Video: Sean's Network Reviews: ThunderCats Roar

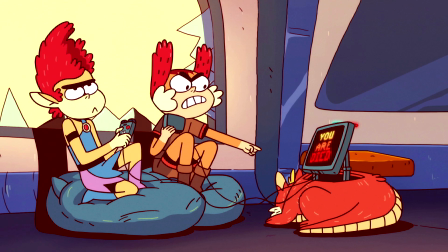1253s
While Thundercat's roar in some frames does look visually interesting and all, other frames really attack the actual quality of the animation. Some of the frames in this show legitimately look like they are for a brief second smear frame, but in actuality, they are a part of the actual product. And I noticed some of these particular frames on my first viewing of the first episode.
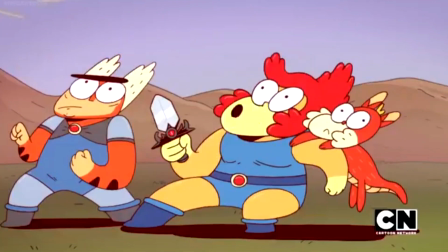1279s
The worst of the frames in this episode is actually this one. This is literally part of a second of the episode.
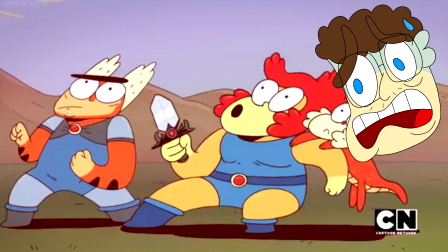1286s
I'm not even joking. Tigra and Lino look squished down or were resized to look like that.
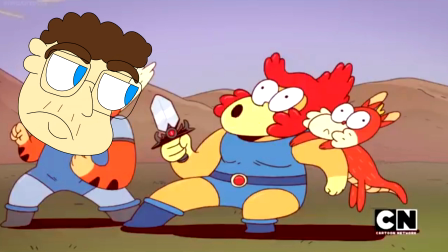1293s
And Lino's sword looks really tiny in this frame.
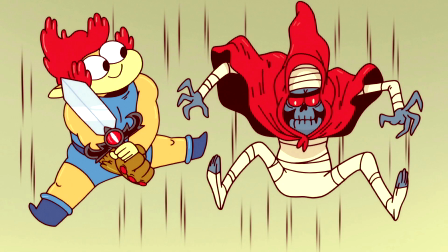1296s
And as for the latter, the unfinished parts of the show have so many issues, to a point where I'm going to be blunt when I say this.
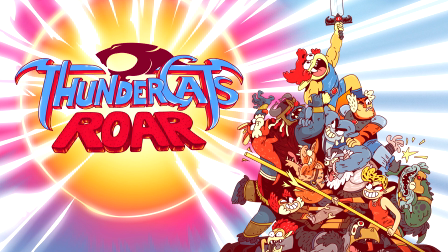1305s
Thundercats Roar has the most unfinished animation of all the shows that I reviewed and will review in Sean's network reviews.
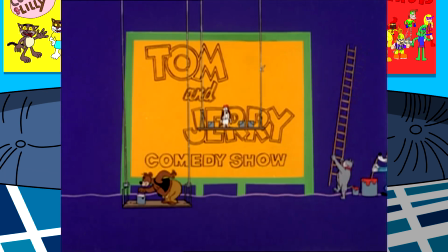1313s
It doesn't actively have unfinished frames like the Tom and Jerry comedy show, or uncanny designs like Kuku Harajuku,
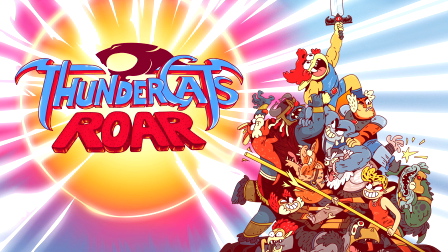1320s
but this show is the most unfinished of the shows that I have reviewed so far in this series. There are a ton of scenes in this show where the backgrounds go from being fully
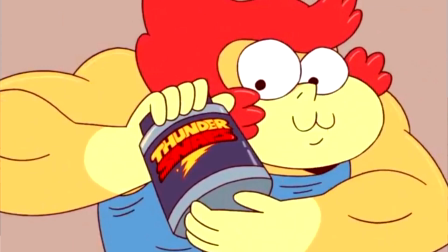1331s
complete and cohesive to not being there at all and just having a flat color.
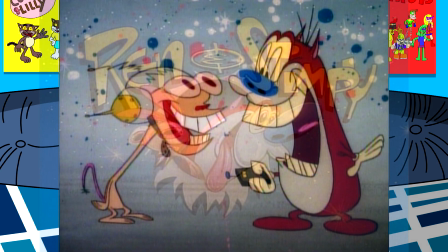1336s
Almost feeling like it's trying to do a Ren and Stimpy thing where the background has splatters of paint and having multiple colors for comedy.
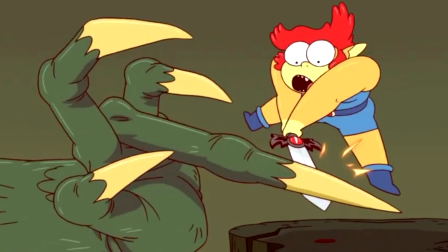1344s
But it's poorly executed because this show doesn't pick any other color and just picks one.
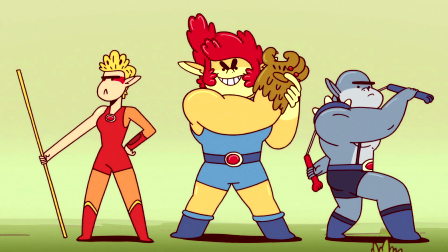1350s
But if that wasn't the case, it only leads to the assumption that they didn't know what color to choose. and decided to pick only one, when there's someone that could take care of the backgrounds and could choose what backgrounds that they want for the scene.
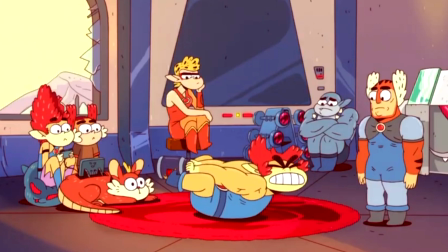1364s
And because of this particular choice, where the backgrounds constantly flip-flop from being filled with detail to having only one color behind the character,
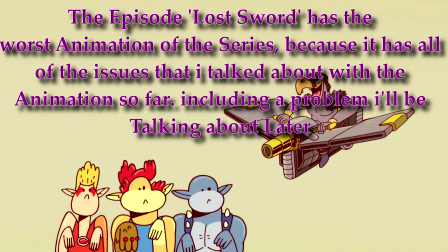1373s
while I was initially watching the episodes on my first viewing, this choice in having the backgrounds flip-flop was constantly distracting.
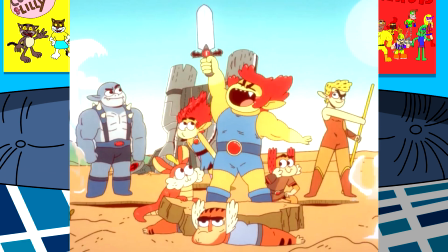1381s
And lastly, the character designs of this show on paper don't look bad, unless you're someone that gets triggered by characters having bead mouths. However, if you were to compare the character designs from this show to the designs from the other Thundercats shows,
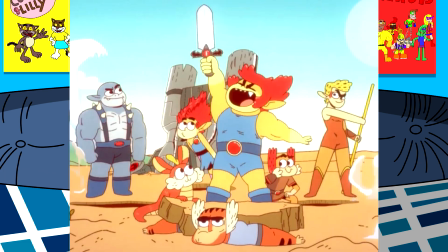1397s
it gives you a whole new perspective of how these character designs look. I'm fine with the way that Mumra looks, as well as the mutants, because they do at least look intimidating in how they're supposed to look. everyone else get ready because there are so many things i'm going to say that it's not even funny starting off with the obvious flaw if he didn't tell
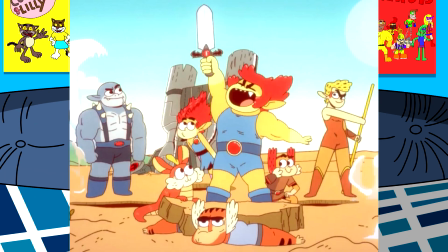1420s
me that these were the thundercats or cats in general i would have mistaken these guys with either cosplayers dressing up as the thundercats or fans of a rock and roll group and those cosplayers slash fans would be trolls not humans or especially cats,
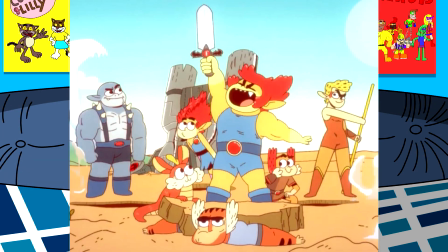1437s
due to those ears pointing sideways instead of straight up. I know that with the reboot, some changes are expected, otherwise it would be a copy and paste of the past, but come on.
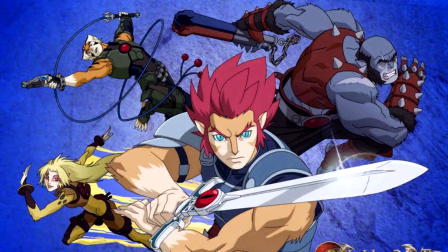1449s
None of these guys look remotely like the original Thundercats, and they don't even look like cats in the slightest.
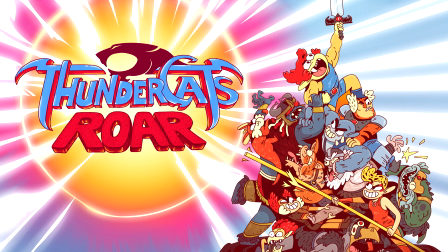1455s
The show says that they're cats, but they just aren't.
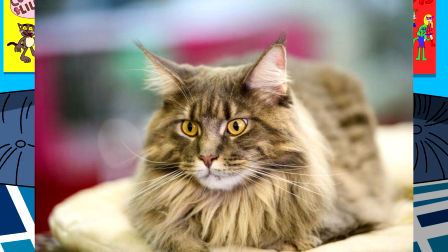1458s
Cats have yellow eyes, pointy ears that point straight up, a T-shaped nose, whiskers, and dots on their cheeks. These guys, well again, if I wasn't told that they were cats,
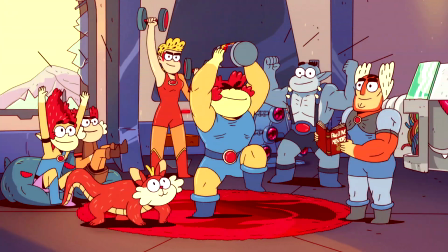1472s
I would have confused them with troll designs colored in face paint cosplaying as the Thundercats or a rock group. This design flaw in particular would apply to Lino, Tigra, and the Thunder Kittens. Chitara and Panthro, I have different problems with. Chitara, to get this right out of the way, doesn't look like a female, but instead a male. And I wasn't the only one that was distracted by this. A friend of mine also noticed this design flaw.